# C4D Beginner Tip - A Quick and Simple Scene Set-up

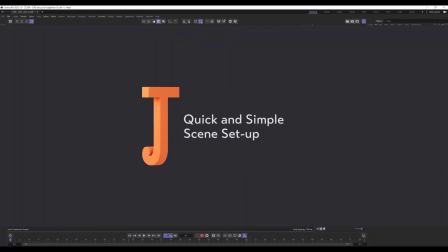1s
So I've made this episode for those who are fairly new to cinema and just want to get the renders to look nice quickly.
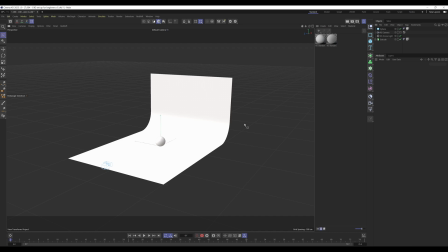7s
Because I know it's quite daunting when you're first starting out and there's a lot to learn. And it can be quite discouraging when your renders aren't looking as good as you'd hoped, you know. So I decided to make this episode so you can get something to look nice quick. So the scene we're going to be building will consist of two main elements.
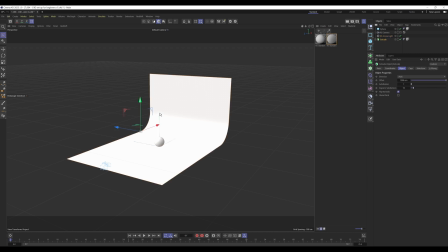26s
We've got this dome light and then we've got this curtain here.
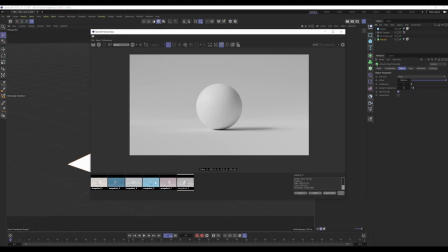32s
And just to show you what to expect towards the end, I've done a few renders in advance. And as you can see, we've got these nice, clean, professional looking renders. And they've been done with very minimal effort. Just this dome light and this extrude, which is making this backdrop curtain.
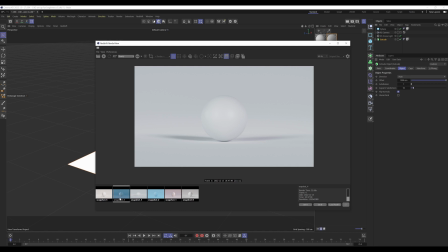50s
And then obviously the sphere in the middle. Now, some of these may not appeal to you. You know, it's all subjective and context is important as well. Because say if you wanted a winter scene, you may not go with this, but you may go with this for the cool colours and so on and so forth.
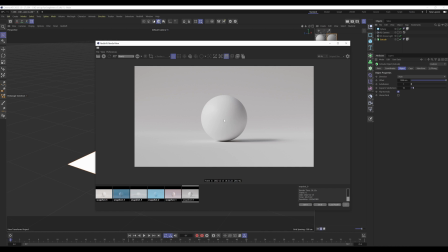67s
But anyway, I'll break down what we're working with. So in the middle here, we've got the sphere, which is the main subject of the shot. Now, I'm just using the sphere so we can focus on the overall render quality rather than the content of the shot.
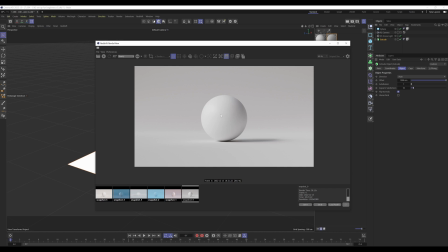82s
So you can replace this sphere with whatever object you're working with. That's fine by me. I'm just using the sphere. You can use the sphere if you want. I'm just using this for the sake of demonstration. It's up to you, whatever object you use there. The backdrop, we're using this for filling the background without drawing attention away from the subject.
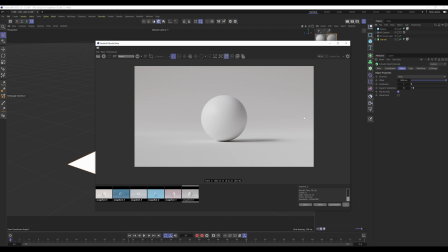101s
And it also covers the horizon line because the horizon line is a big no-no in 3D. You want to make sure it's covered in most cases or in all cases if possible, just because it can make the viewer feel really uneasy when they see it. Just because if you've got a flat, sharp horizon line, it just doesn't look natural.
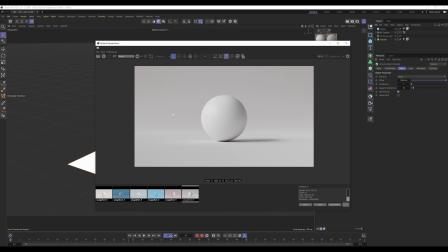120s
You don't really see that in the real world. It's always some kind of curvature or something obstructing the view. And say if you've got an external shot, there's chances are there's going to be some bumps in the road, mountains in the distance, mist, fog, depth of field, things like that. You just wouldn't have a sharp line.
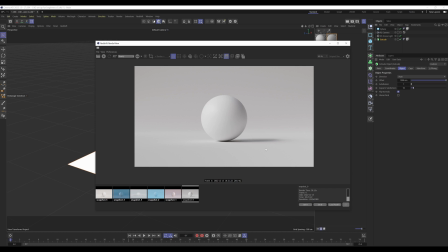137s
Then the last part of this shot is to do with the lighting, which is being cast by this dome light. Now, the dome light's using a photoreal HDR image to light the scene so we can get realistic lighting very quickly.
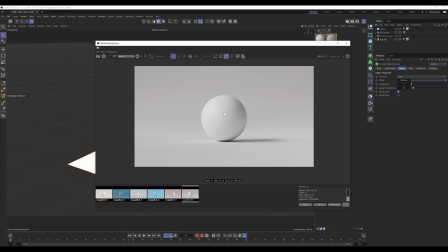151s
Not only that, but it provides an environment for the object material to reflect. So it saves us from having to build an environment in the scene as well, which is very efficient.
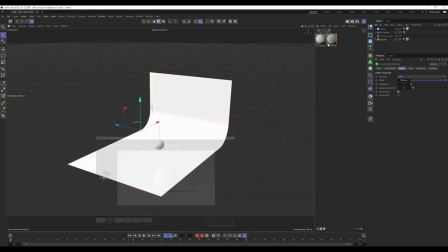159s
So, yeah, I'll make a start on showing you how to build it.
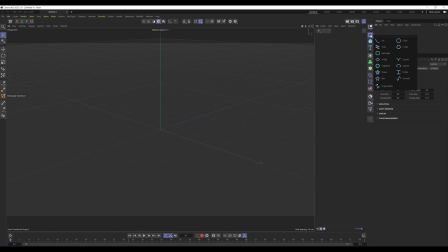165s
So what we're going to do is select and hold this spline tab and release on arc. Then we're going to hit R, grab this blue handle, whilst holding shift, go down 90 degrees.
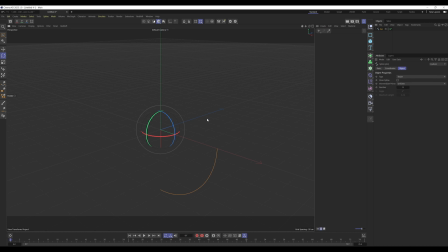180s
Then we're going to press C to make it editable. And then we're going to select this here, enable axis. And then we're going to grab this blue one whilst holding shift and go back negative 90 degrees. And you can see the object isn't moving. That's what this enable axis does.
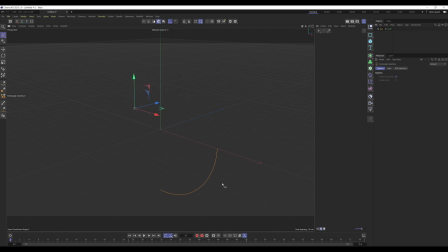199s
It allows us to move the axis of the object without moving the object. Okay, so I'm just going to undo this. We had to make it editable as well in order to do that. That's why I made it editable at that stage. Before we disable this, we're going to hit snap and then go into modeling settings and make sure point is enabled.
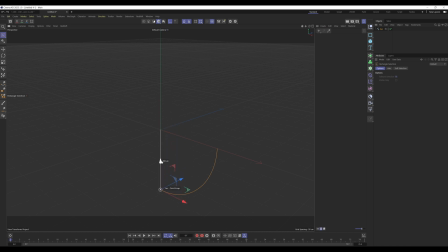218s
Then we're going to drag the axis and snap it to the bottom point of this arc. Now we can turn these off, go to the arc, going coordinates, and then you can see we've got these two arrows here to increment the value in this parameter.
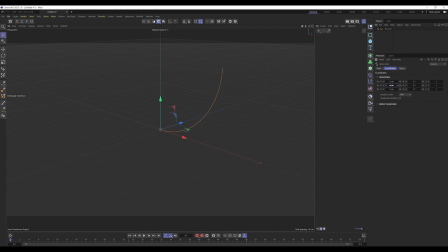234s
What we want to do is right click one of those arrows and it will reset the parameter's value to its default settings, which in our case is 0. Then we're going to go into points, grab this point on the white end of the spline, not the blue end.